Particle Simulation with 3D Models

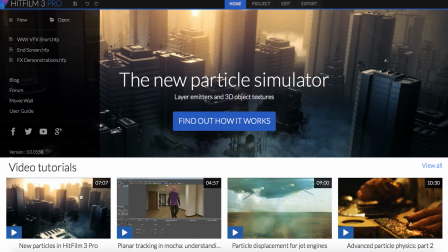0s
Hey everyone, this is Javier Valbar here for inScapedigital.com. Today we're going to be taking a look at using actual 3D objects in the particle simulator within HitFilm 3 Pro. The example I'm going to be creating today is a fleet of biplanes, but you can use this technique for things like an asteroid field in space or even a cityscape of buildings.
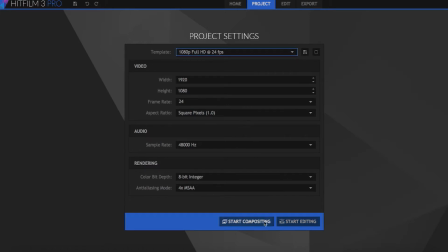17s
To get started, I'm going to create a new composite shot, and first thing I'll do is import the 3D model that I'll be using for the particles.
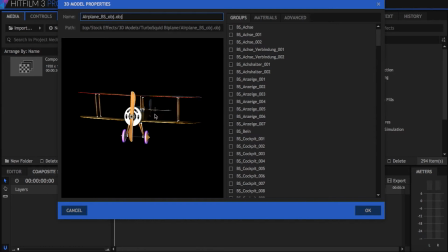24s
This is a biplane model I got from TurboSquid, but obviously you can use whatever model you choose.
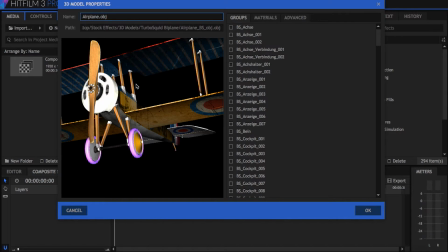29s
Once it loads, I can look at it from all angles and make sure that all the textures and everything looks good.
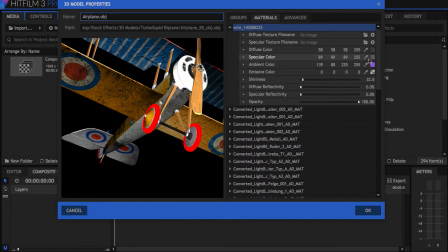34s
The only thing I'm going to change here is the wheel color because for some reason it's purple.
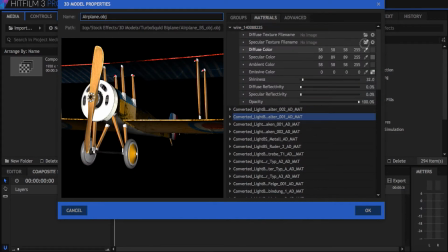38s
I'll do that by heading over to the Materials tab, finding the relevant material and changing its diffuse color.
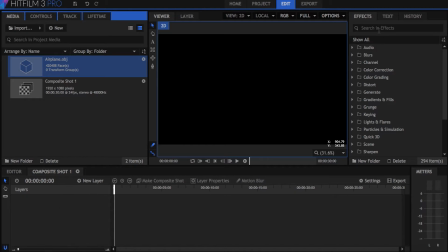45s
I'll hit OK and now the model is a media asset we can use later. Next, drag the Particle Simulator from the Effects panel onto the timeline.
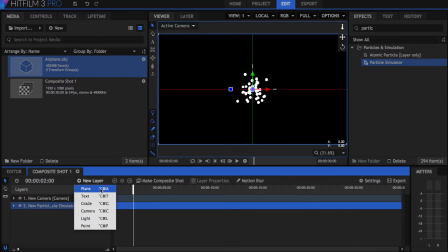53s
Create a camera from the New Layer panel and now you have your default simulation.
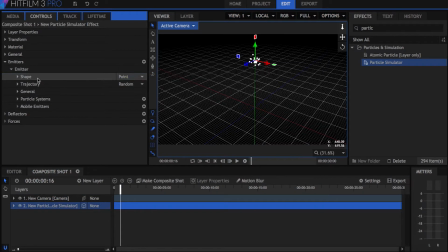58s
Now in order to get the particles to move like a fleet, set the shape under the emitter settings to cube. This means that all of the particles will spawn at any area inside the cube shape, which we'll adjust right now. Let's go ahead and make the cube bigger by adjusting the height, width, and depth. And again, these options are up to you depending on how you want your group of planes to look.
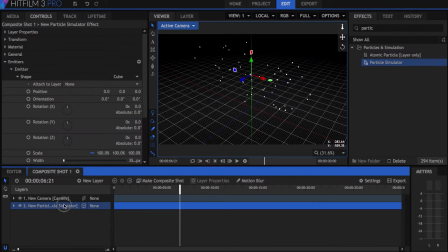78s
Right now the particles are spawning and dying quickly, so we need to have them stay alive for the duration of the shot and stop new ones from suddenly appearing.
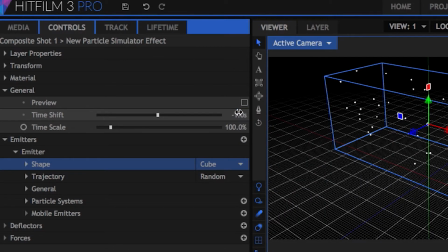86s
Under General, change the time shift to -1 second. This makes the particles already appear on screen when the shot starts.
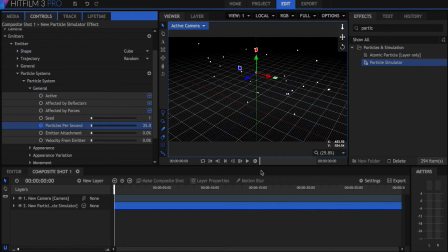93s
Move your timeline to the first frame and keyframe the particles per second property. Move forward one frame and change this to 0.
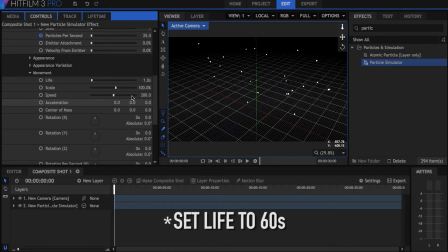101s
This prevents any new particles from appearing. To get the particles to move in one direction, change the trajectory to cone.
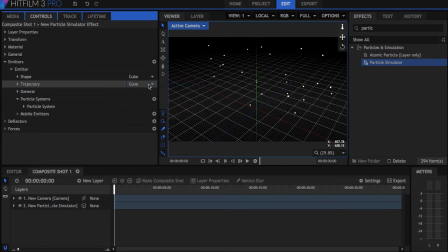108s
You can set the angle with the Y rotation property. I set mine to 90 degrees.
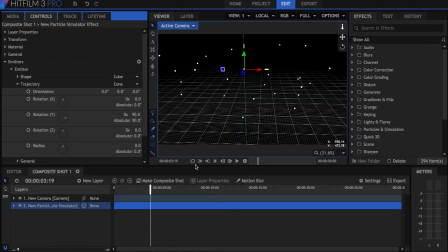114s
The radius property controls how off course the particles go when they move. Keeping it at 0 will make the particles move in a straight line. I set this to 2 or 3 for a little bit of randomness. So now that the movement of our particles is the way we want, let's make them actually look like our 3D model.
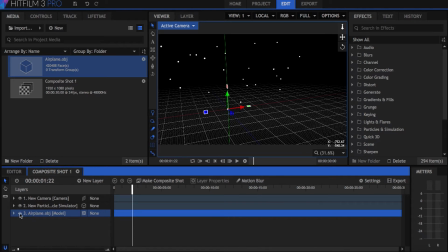131s
Drag the model from the media panel onto the timeline, and hide it from view by clicking the eye symbol to the left of the name.
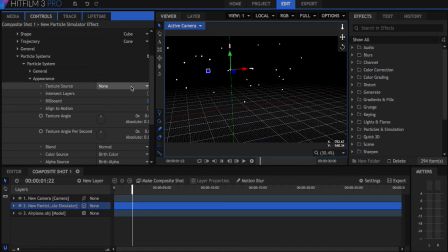138s
Back under the particle settings under appearance, set the texture source to layer and the source layer to the model. Keep in mind that any position or rotation changes that you make to the original model layer will affect the particles.
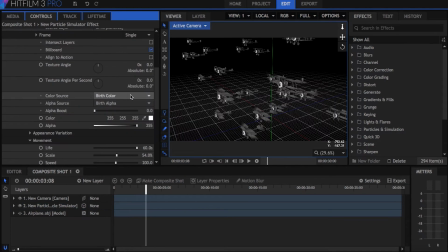151s
To make all the models have the same color as the original, set the color source to texture color. At this point, you have the basic setup for your fleet of biplanes. You can change things like speed or rotations per second in the particle systems options, depending on your project. But now you need a background to put them against, one that reacts to camera movement in a realistic way.
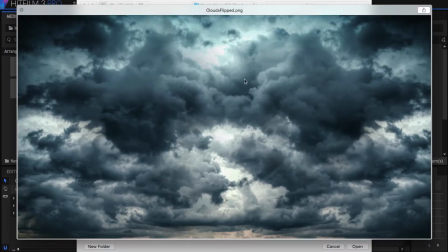171s
I have this picture of storm clouds here. I'll import that and drag it below everything else.
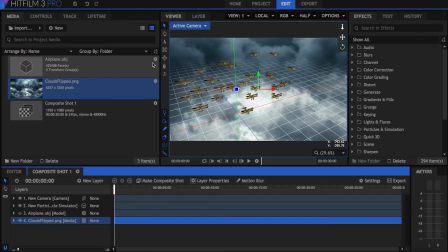175s
Apply the environment map viewer effect, and you can see that it wraps the picture 360 degrees in 3D space.
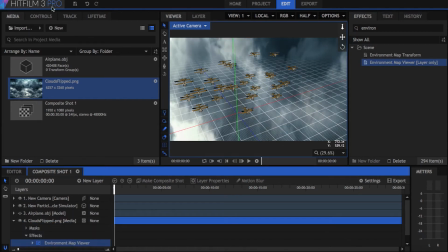182s
For this certain picture, I'll set the scale to 50% and the scale ratio to 2.
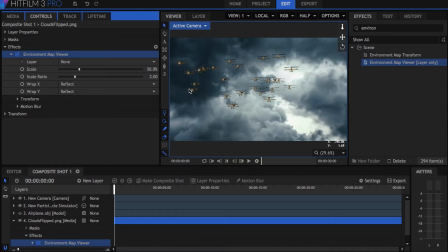187s
These options adjust how the picture is stretched in your scene, so they'll be different for other images that you might use. If I use the orbit camera tool here, you can see that the sky background moves in a realistic way.
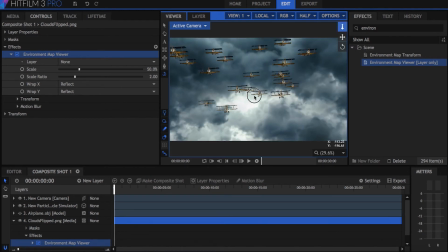198s
That gives the impression that it makes up the sky behind the planes. Let's make this scene a little bit more realistic.
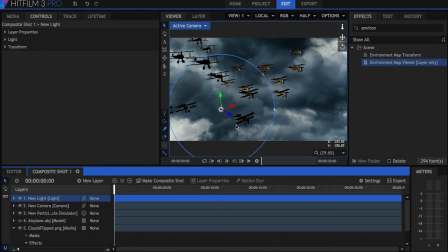204s
Adding a light from the new layer panel affects every single one of the models.
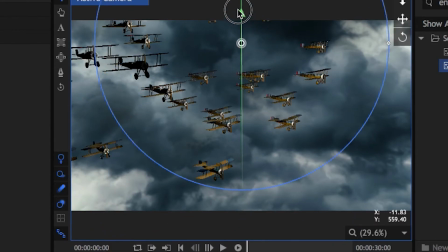208s
You can use only one light if you're going for deeper shadows and a more dramatic look, or you can use multiple lights positioned at different intervals to get a more evenly lit scene. If you have lightning in your scene, you can also keyframe the intensity to move up and down. Now I'll add a grade on top of everything.
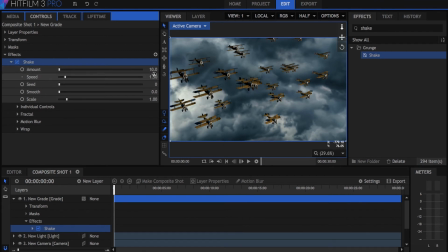224s
First effect I'll add is shake. I tend to turn the amount and speed down to get a calmer look.
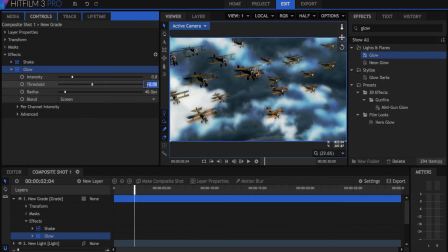230s
Then I'll add glow with a high threshold and radius. Threshold is a setting that you see in a lot of effects, and what it does is set a minimum requirement that an element in your video must meet before the effect gets applied.
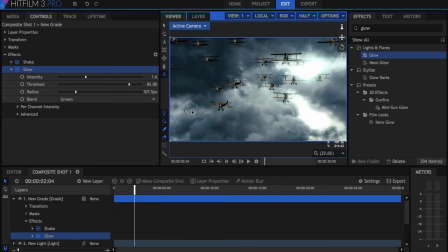241s
So in this case, a high threshold on the glow effect means that only the brightest parts of the video will receive the glow.